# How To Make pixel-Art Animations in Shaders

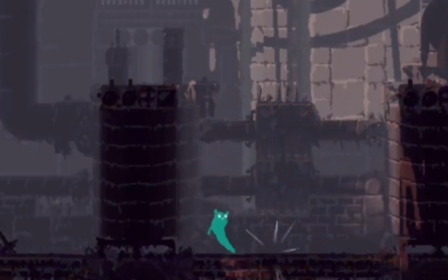[0:00]
I've recently made 5 procedural animations that are all meant to replicate the procedural style of the game Rain World.
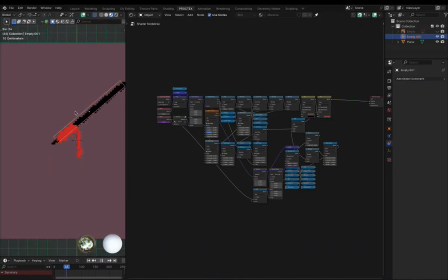[0:07]
Here, I'm emulating a certain spear item from the game. It's interactive by using an empty, so I can rotate and move it as I want. And along with its rotation, the dropping cloth actually counter-rotates in the exact same way, giving it the effect of a falling bit of cloth.
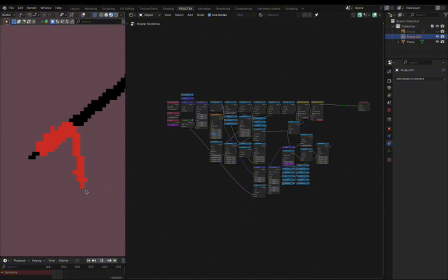[0:22]
I've also animated some slight displacement over time to make it look like the wind is affecting it.
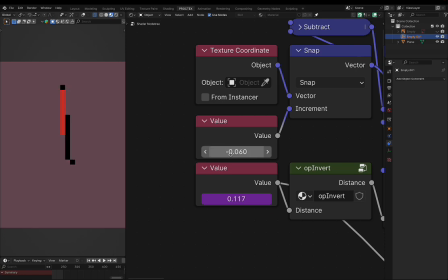[0:27]
I do have arbitrary control of the pixel size, but I do my best to match the pixel size of the game.
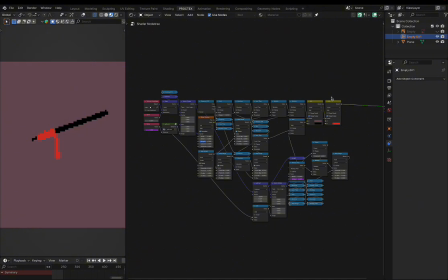[0:33]
And as you can likely tell because of the simplicity of the shader, this was the first pixel art animation I made. The other 4 are all quite a bit more complex. Here's the second animation I made.
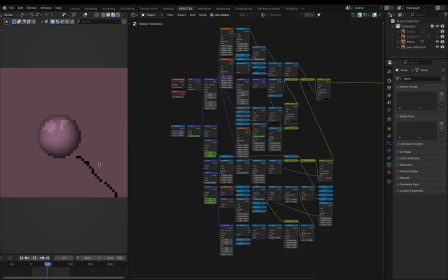[0:43]
It's a certain item from the game that pops into a bubble, which I had to fully emulate using noise.
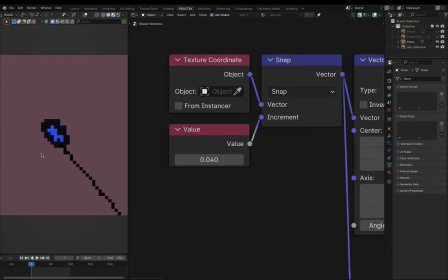[0:49]
I'm once again using a snapping system to get the pixelated look. So yeah, there's about 3 parts to this shader.
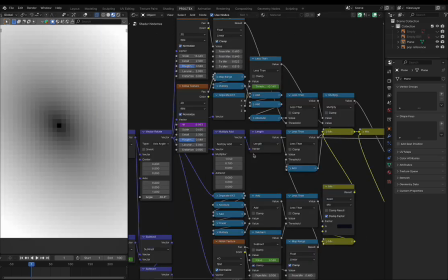[0:55]
One is this simple rock shape, which you can get simply by using some vector math.
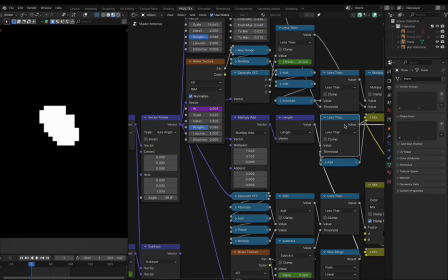[0:59]
Using length nodes will give you spherical gradients that you can use less than operations on to get sharp circles.
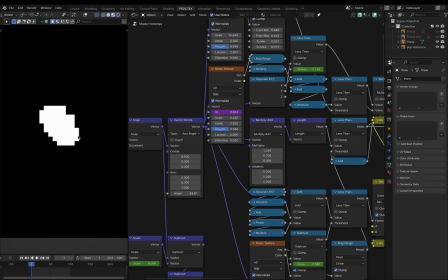[1:05]
Here I'm manipulating the vector slightly to stretch it out and rotate it.
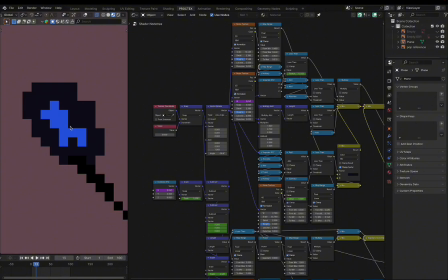[1:09]
I repeated the process to get the little blue circle inside of it, and then used noise all over to add variation and make it look natural.
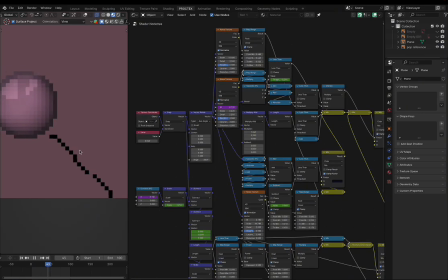[1:16]
I then added this diagonal line, which I used noise to displace as if it was falling down, and have it interact with the bubble in a realistic way.
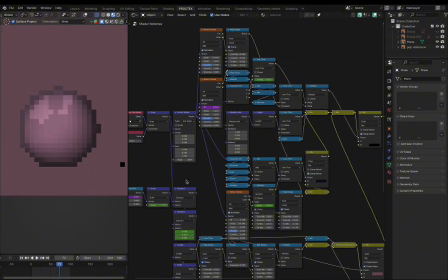[1:24]
But the bubble itself was pretty fun to make, and it might actually be simpler than you expect.
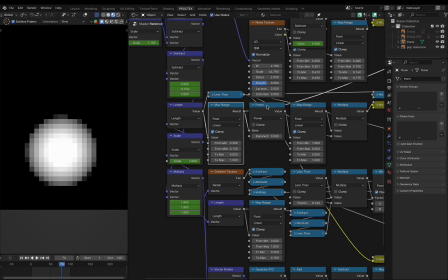[1:29]
From our length node, we can extract tons of masks, like this one.
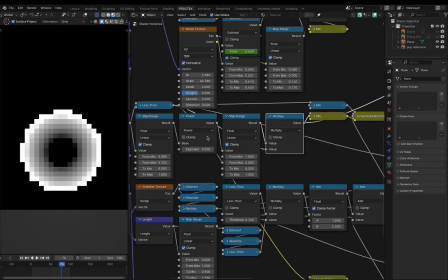[1:32]
If we invert that mask and cut it off by the edges, we can use it as a mix factor for a darker color.
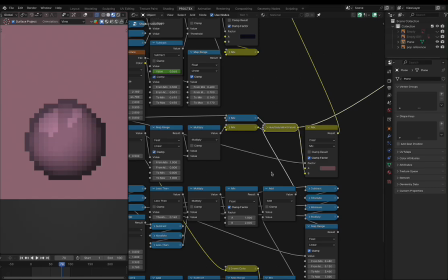[1:38]
This will be the edges of our bubble. From here, the rest is just using masks. So I'm darkening and brightening certain parts to give it a realistic feel.
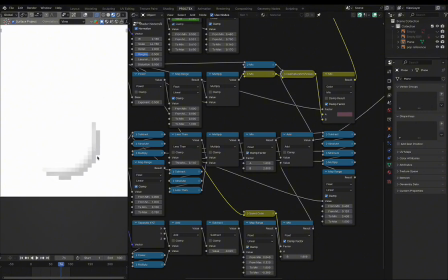[1:46]
This is the value mask for the bubble, so you can see how it's darkening this side. Here we have the glare effect that we can see on the bubble.
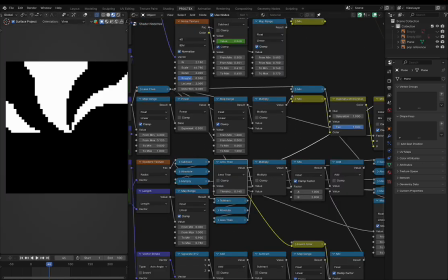[1:53]
All I'm doing here is adding to the value of the bubble, which is basically the brightness, using a cutoff version of this mask, which is formed from a radial gradient texture.
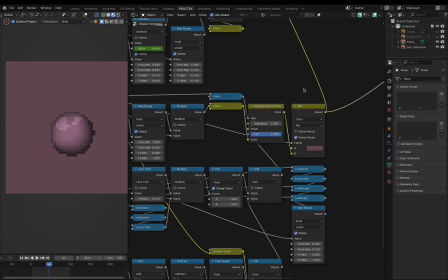[2:02]
And this isn't the only way to do it, of course. You can make spherical or rectangular glares on the bubble, using some other nodes if you want.
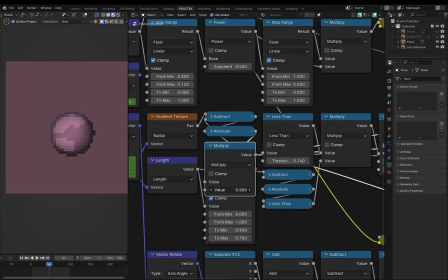[2:09]
One thing I like about using the gradient texture is that I can choose how many bits of glare I have. To keep it realistic, I kept it to 2 instead of 3 or 4.
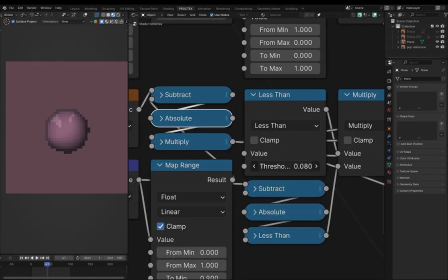[2:17]
I can also change the thickness of these highlights, making them very thin for certain reflections, or make them cover a large amount of the bubble, which I thought was unrealistic.
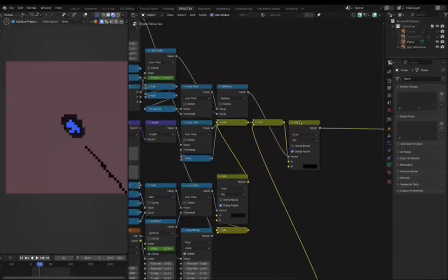[2:26]
In these earlier shaders, I'm actually hand animating certain parts. Here I'm hand animating the blend between this rock and the bubble, for it to transform. While we're this close up on the animation, we can actually see some squash and stretch on the bubble.
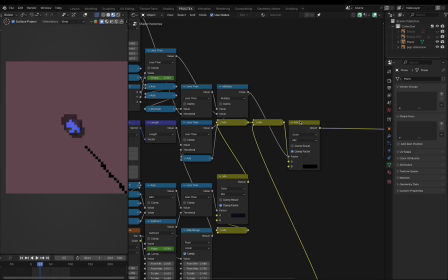[2:40]
This goes by so quickly that you can almost only see it frame by frame. But I think it adds a lot more impact to the transformation.
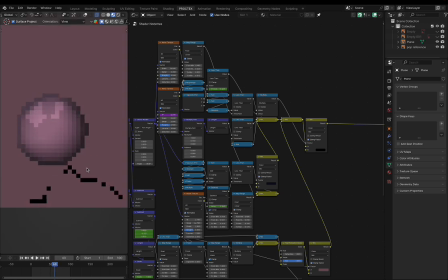[2:46]
And once the bubble interacts with this leftover vine, I'm just increasing the displacement strength of the noise so that it goes side to side more, getting out of the way of the bubble. In this case, I'm also lowering the thickness, and because the pixels are thicker than the line it's trying to draw, they do just disappear almost randomly.
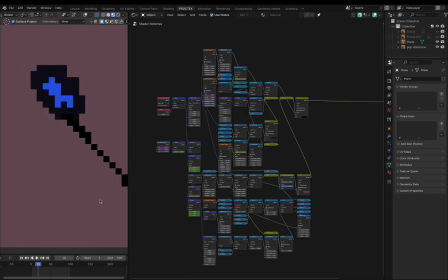[3:03]
There are a few small details I added, like the smaller blue disc getting slightly larger and glowing brighter before it transforms, and like I said, the squash and stretch.
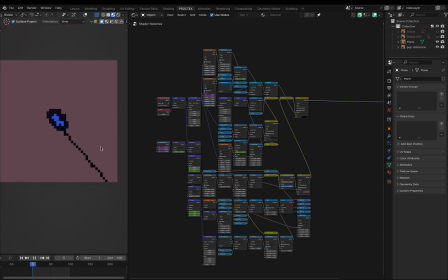[3:12]
But besides the bubble, the whole shader is pretty simple.
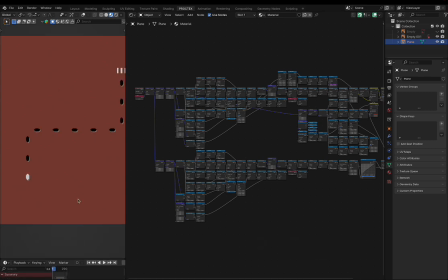[3:15]
Here I'm emulating the pipe system shown in the game, and while there isn't much interaction going on, the shader itself is a lot bigger than the last 2.
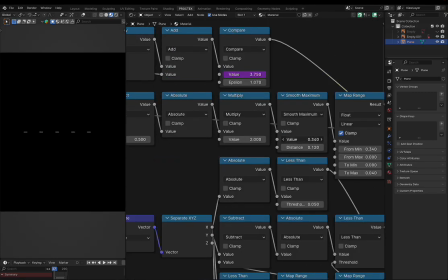[3:23]
One of the most fun parts of making the shader was this mask. This thing is entirely procedural, so I can control the dimensions of the individual dots,
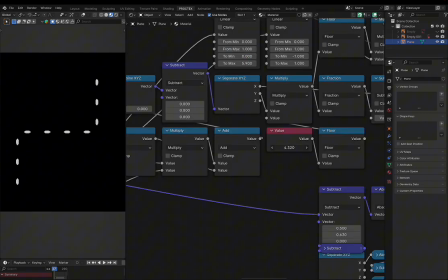[3:32]
or the spacing between them, and I have a floored system that allows me to change the number of cells for each line. This does stretch out the cells individually, but you can account for that by changing the multiply here.
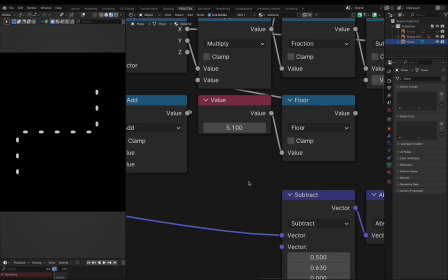[3:45]
So I kept this value, keeping in mind that it should look similar to the game, and made multiple masks for getting a darkened section around it.
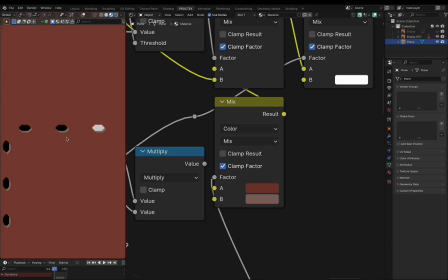[3:52]
This is supposed to make it look like a hole inside of the plane. I can change its brightness right here.
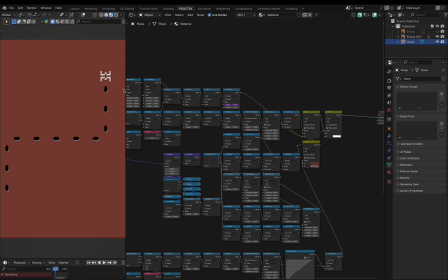[3:57]
But having these cells isn't enough to make this animation. How did I make this passing phase of the cells fully procedurally?
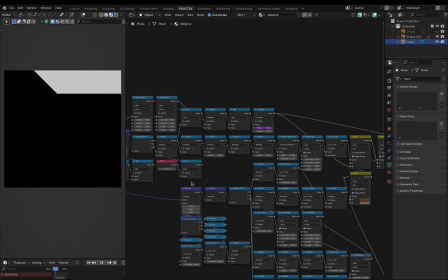[4:03]
When seeing this mask, it might look pretty separate from the actual shader, but this is actually the system I'm using to light up the certain cells.
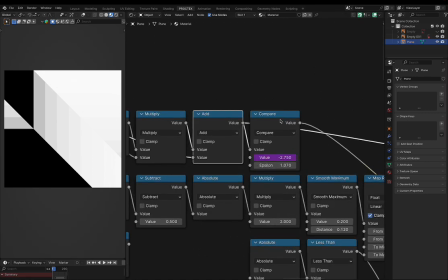[4:10]
It all comes from this floored gradient, which I'm using a compare node on to select certain parts.
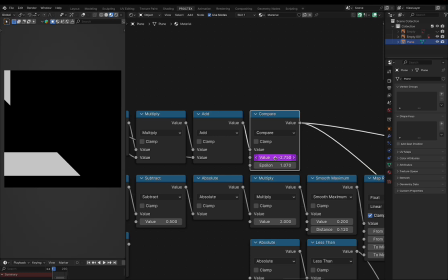[4:16]
And I've set it up so that as I increase this value, it'll slide along the cells.
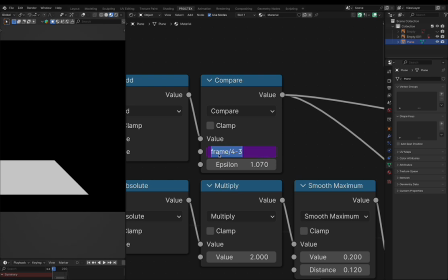[4:20]
So if you're not familiar with drivers, this purple system isn't a keyframe, but it's actually using the frame progression to increase this value in the compare node.
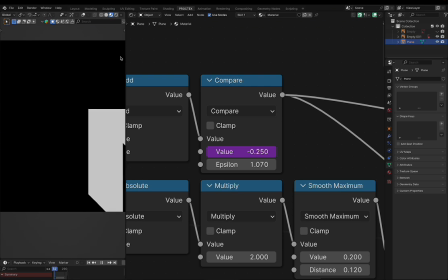[4:29]
And as it does that, like I said, the white cells pass along the pipe. It creates this illusion of something passing through.
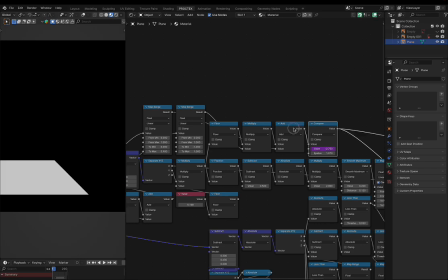[4:35]
And explaining this gradient system might be a little jarring,
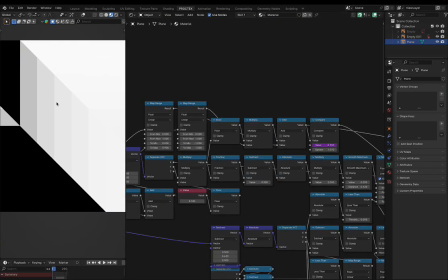[4:38]
but all you need to know is that I've set it up and rotated gradients so that as it progresses, it increases in value constantly.
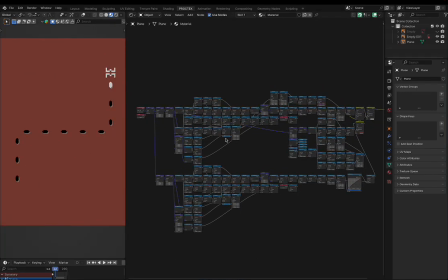[4:45]
And that's about all there is to this procedural animation. And while sure, the shader does look a bit complicated, the building blocks of the shader are all very simple. But if even this is too easy for you, don't worry, because we've got 2 more of the most complex animations I made.
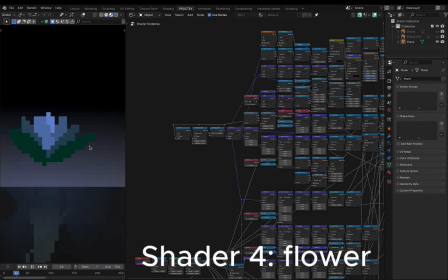[4:59]
Here's the fourth animation I have. This one is from a plant in the game. So this has a lot of systems in it.
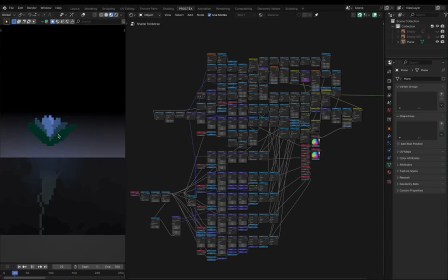[5:05]
I'll first explain how I made this flower looking pattern.
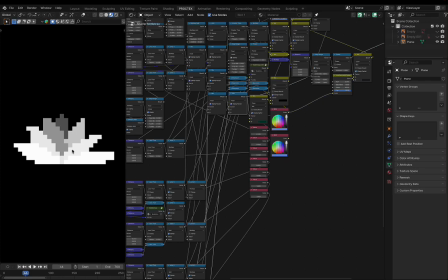[5:08]
When making this shader, I knew the goal was to have a mask that looks something like this, and I'll explain exactly why in a second.
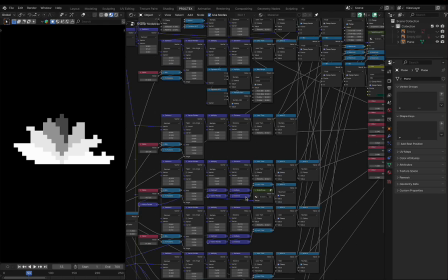[5:15]
But before I explain why I had this goal, I'll explain exactly how I got to this strange flower shape.
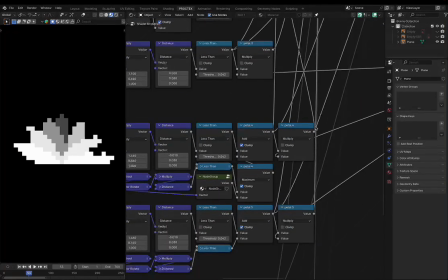[5:20]
As you might have guessed by both the visuals and the naming style for each petal, I've separated all 7 petals from each other, and one by one, they're not all that complicated.
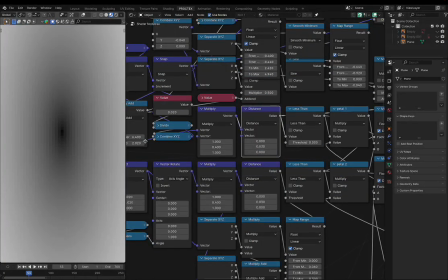[5:30]
Here in the first one, all I'm doing is using this distance node fed into a less than node with a low threshold.
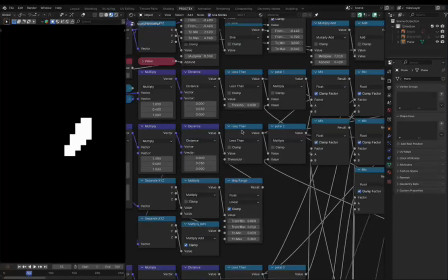[5:36]
And I repeated a similar process for the second petal. This too is made from this distance gradient.
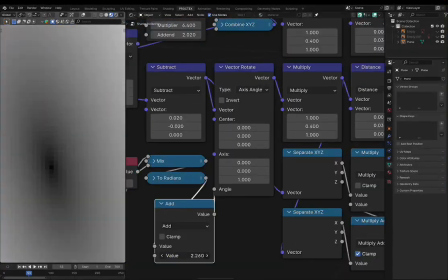[5:42]
But even before stretching out its coordinates, I'm rotating it with this vector rotate node, and that angle gives us a jagged edge on the pixel art.
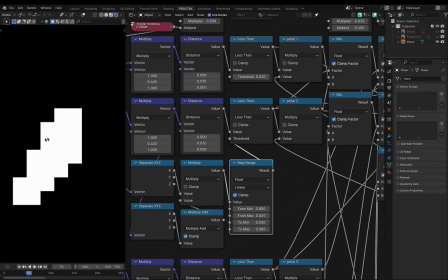[5:49]
I actually used some masks here to change a few pixels independently, but that level of detail isn't necessary, and there's all kinds of ways to do it.
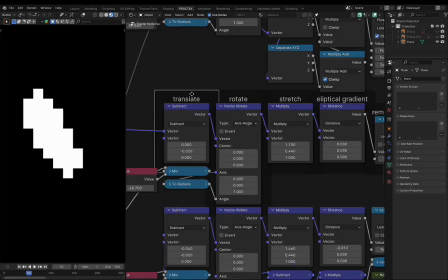[5:58]
By now, you might even recognize the process I'm using. I start off by translating or moving the petal using a subtract node.
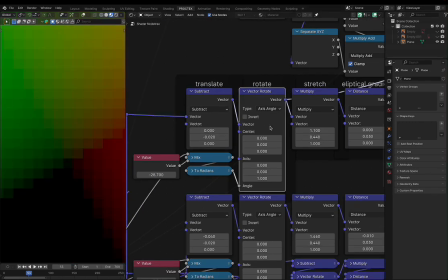[6:04]
This is basically just moving over the coordinates to a location I want. Then I'm rotating these coordinates using a certain system, stretching them out by multiplying them,
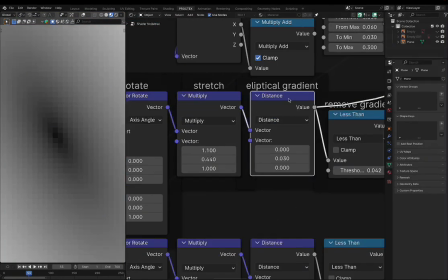[6:13]
and using distance to get an elliptical gradient, which might look a bit more complicated, but what I'm basically using is just a normal length node,
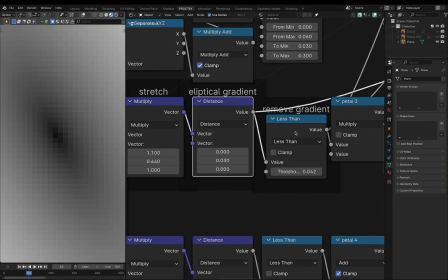[6:19]
if you're familiar with it. So from this, we get to this gradient, and I'm removing the gradient with a less than node to actually define the shape of the petal.
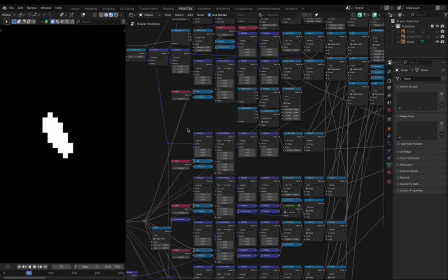[6:27]
And I'm using this pattern of moving, rotating, and stretching over and over,
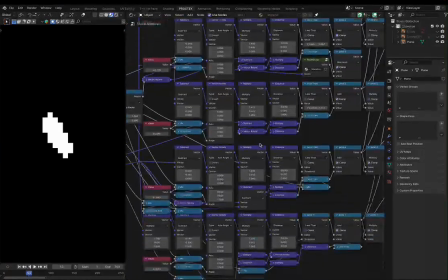[6:31]
and that's why you'll see the same 4 nodes used almost every petal, along with some secondary tweaks to the petal itself.
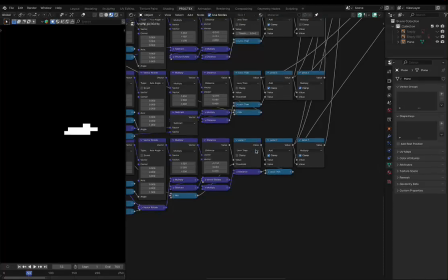[6:38]
I repeated this process for petal 4, petal 5, petal 6, and 7, and when they're all added together, they define this flower shape.
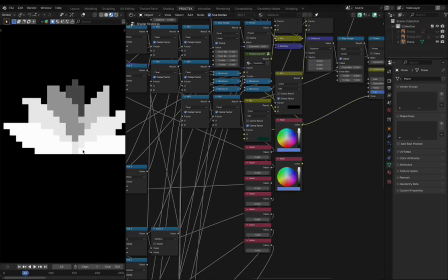[6:46]
But this, to me, isn't really useful. That's why I've separated every petal from one another, and added them using mixed nodes,
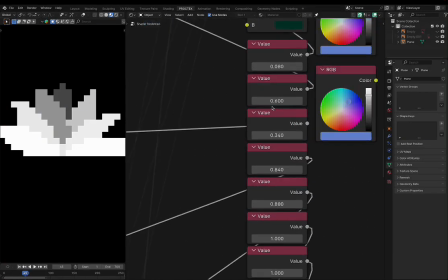[6:53]
so the masks don't interfere with one another, and then assigned a value from least to greatest to each one of them.
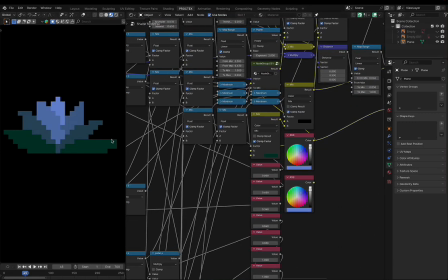[6:59]
And this is structured in a very specific way. It's done so I can mix between green and blue, and it's mixing just according to this gradient that we have.
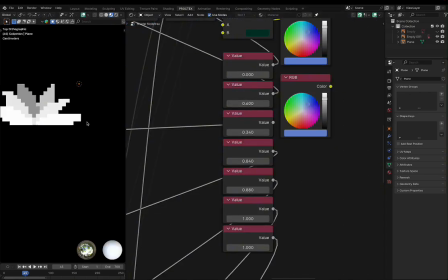[7:07]
And while these values do look a bit random, I am entirely basing it off my reference images for the game.
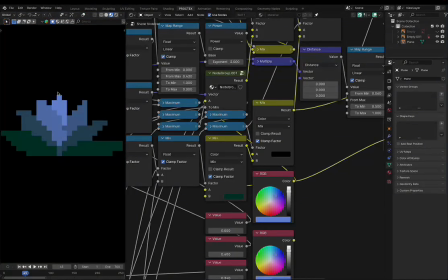[7:13]
So after I mix these effectively, we get the shader for the flower. But there's so much more than just the flower effect going on in this shader.
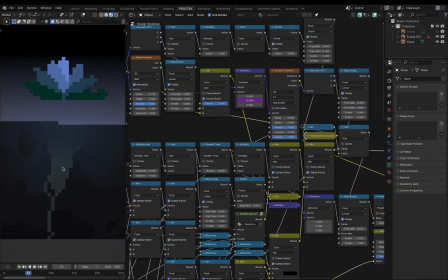[7:19]
So before I explain how I made the bottom part of this shader, I'll just show how I made this fake water simulation.
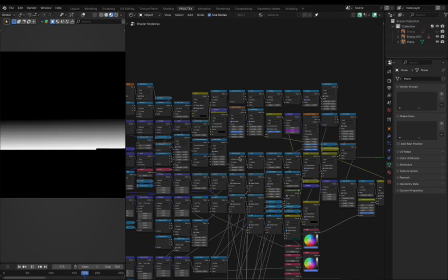[7:25]
All I'm really using is this gradient, which is shifted up and down according to a sine wave. But beneath the water's surface, I've simulated the base of the flower.
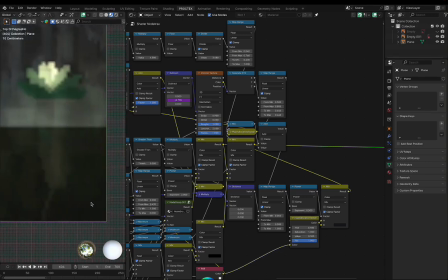[7:33]
In-game, these are very murky and grayed out. So all I did was make this shape with some vector math. I've curved the end of it at the bottom to emulate the look in-game, and added this vine separately, which is simulated to wrap all the way around.
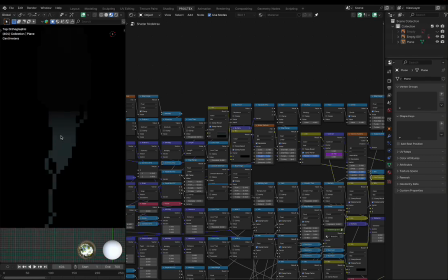[7:46]
Obviously, this won't be visible above the water, so I made it very grayed out and hard to see as it nears the water's surface.
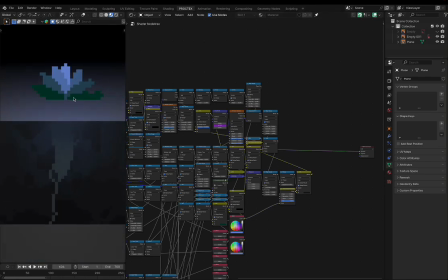[7:52]
I then added some light beneath the surface emitted by the flower, and the fall off of the light here is actually affected by Voronoi.
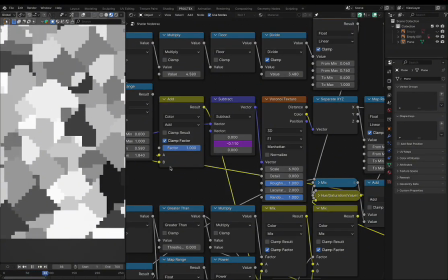[8:00]
On top of that, I shifted this Voronoi downwards constantly with the frame driver to make the water feel cloudy and volumetric.
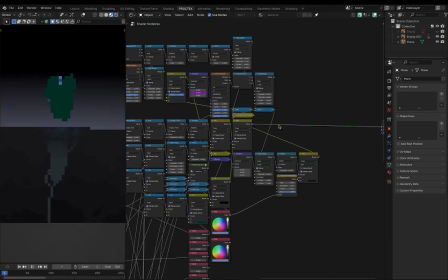[8:06]
But besides that, I barely needed to use noise in the shader. And lastly, one of my favorite parts of the shader is the light.